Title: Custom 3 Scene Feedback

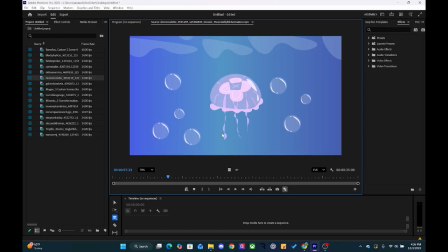20:21 You could have you could use a stroke, like just a single line using the pen tool in After Effects and just put a stroke on it and then just kind of move the,
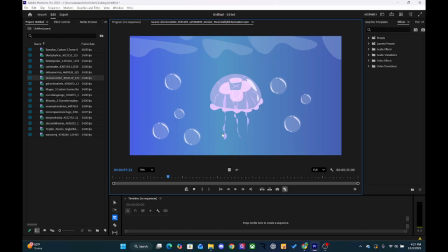20:39 you can move the path, animate the path of each one of the tentacles. I think that would be really cool. And then you can almost have like this, you can change like the stroke width and stuff and mess around with the stroke settings of the line to get kind of like this effect on here.
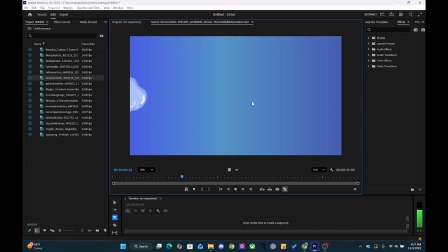20:57 I think it would be really cool. This part here is neat. The only thing is that I see this little area right here when it's moving. It kind of hides the illusion of this right there. So what you could do is if you put a mask around this,
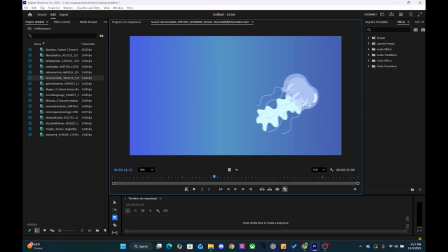21:15 and you could feather the mask so that it feathers this area so it looks like it kind of fades down in. And that way when you're animating it, like the mask could be
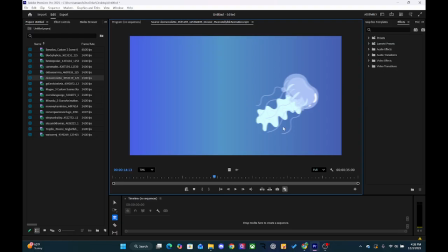21:27 like linked to this layer here, and that way when you're animating it, it'll move with this and just kind of hide that little spot, that little hard sharp edge right there.
The cannonball jellyfish is a thicker and more opaque jellyfish that has tiny arms.
But this is very cool. Really good job. Really good work overall. Impressed, Colette.
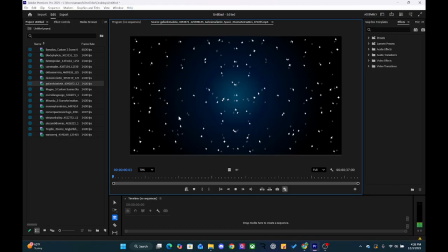21:47 All right, Isabella, let's go here. Ooh, the little stars.
The solar system that we reside in is the Milky Way galaxy.
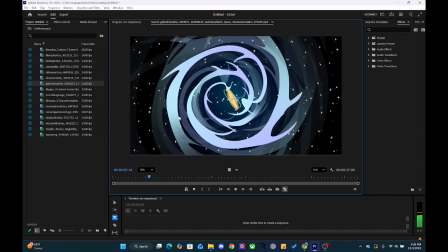21:54 But this Nice. is only one of the many billions that exist in our universe.
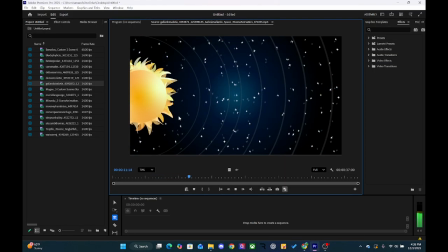21:59 Our solar system consists of 8 planets: Mercury, Venus, Earth,
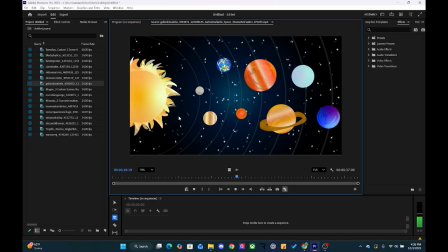22:05 Mars, Jupiter, Saturn, Uranus, and Neptune. All in order of distance from the Sun, our one star we all revolve around.
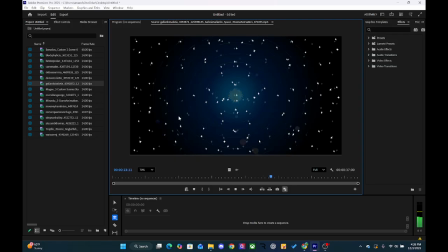22:14 Ooh.
It is not only composed of planets, as it also includes more than 400 moons, asteroids, comets, various space gases, and dust.
Cool. I love it. I love it. I think this is really cool.
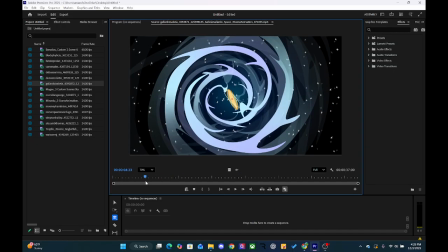22:28 I like the consistency of the background. I think that it makes each one of your scenes like even stronger.
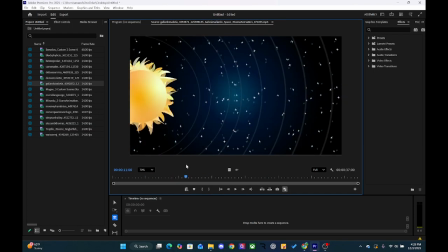22:35 Let's go ahead. I love this scene. I think that's really cool. I'm obsessed with this scene as well.
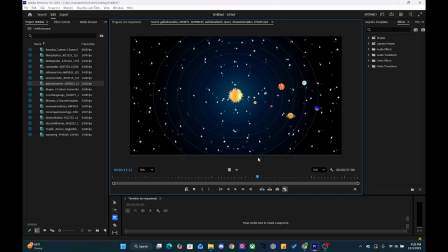22:41 When it pulls out here, what you could do is you could animate these. I think what's going on is you have the center, maybe the anchor point in the center of the composition, which you could do, or an alternate idea is that you can take these rings
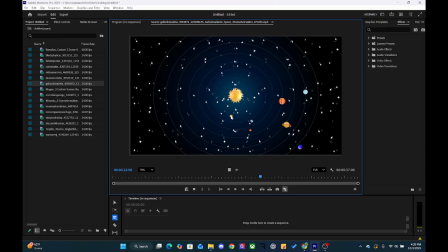23:00 and use them as paths for the planets to rotate around. So animating along a path, right? I think that would be really cool here because what happens is, let's see, this, like this one right here, this, the planet kind of gets off center off the line there. Earth isn't aligned. Over here, Saturn isn't quite aligned with the circles.
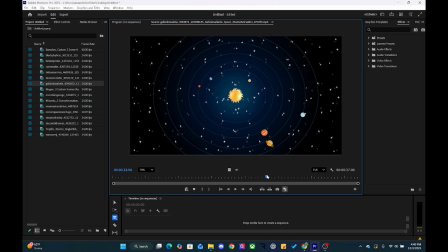23:28 And I think that would just be a little detail on there that would make it even stronger. This is a really cool scene as well. The only thing that I have a hard time with is these are slightly transparent, all of them. And so they need to stand out from the background a little bit more. So maybe you make them a little bit lighter.
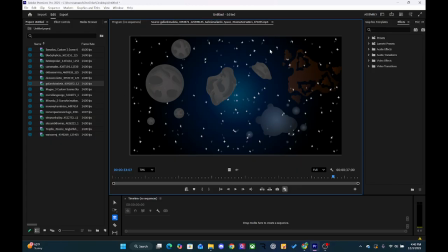23:47 You could add like some kind of different layer over top that creates like that lighter look. And then maybe make these, make the gases a little bit, or the dust a little brighter, because everything just kind of fades into the background right now.
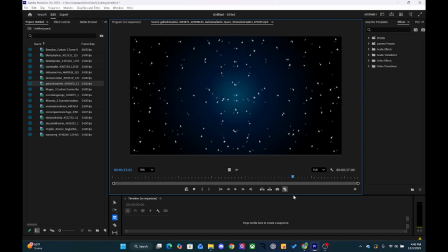24:05 And I think this is really cool, the stuff that you have on here. So I'd love to see it really stand out and shine. But this is really awesome, Isabella. I'm very much into this a lot. Really good job. Cool background too.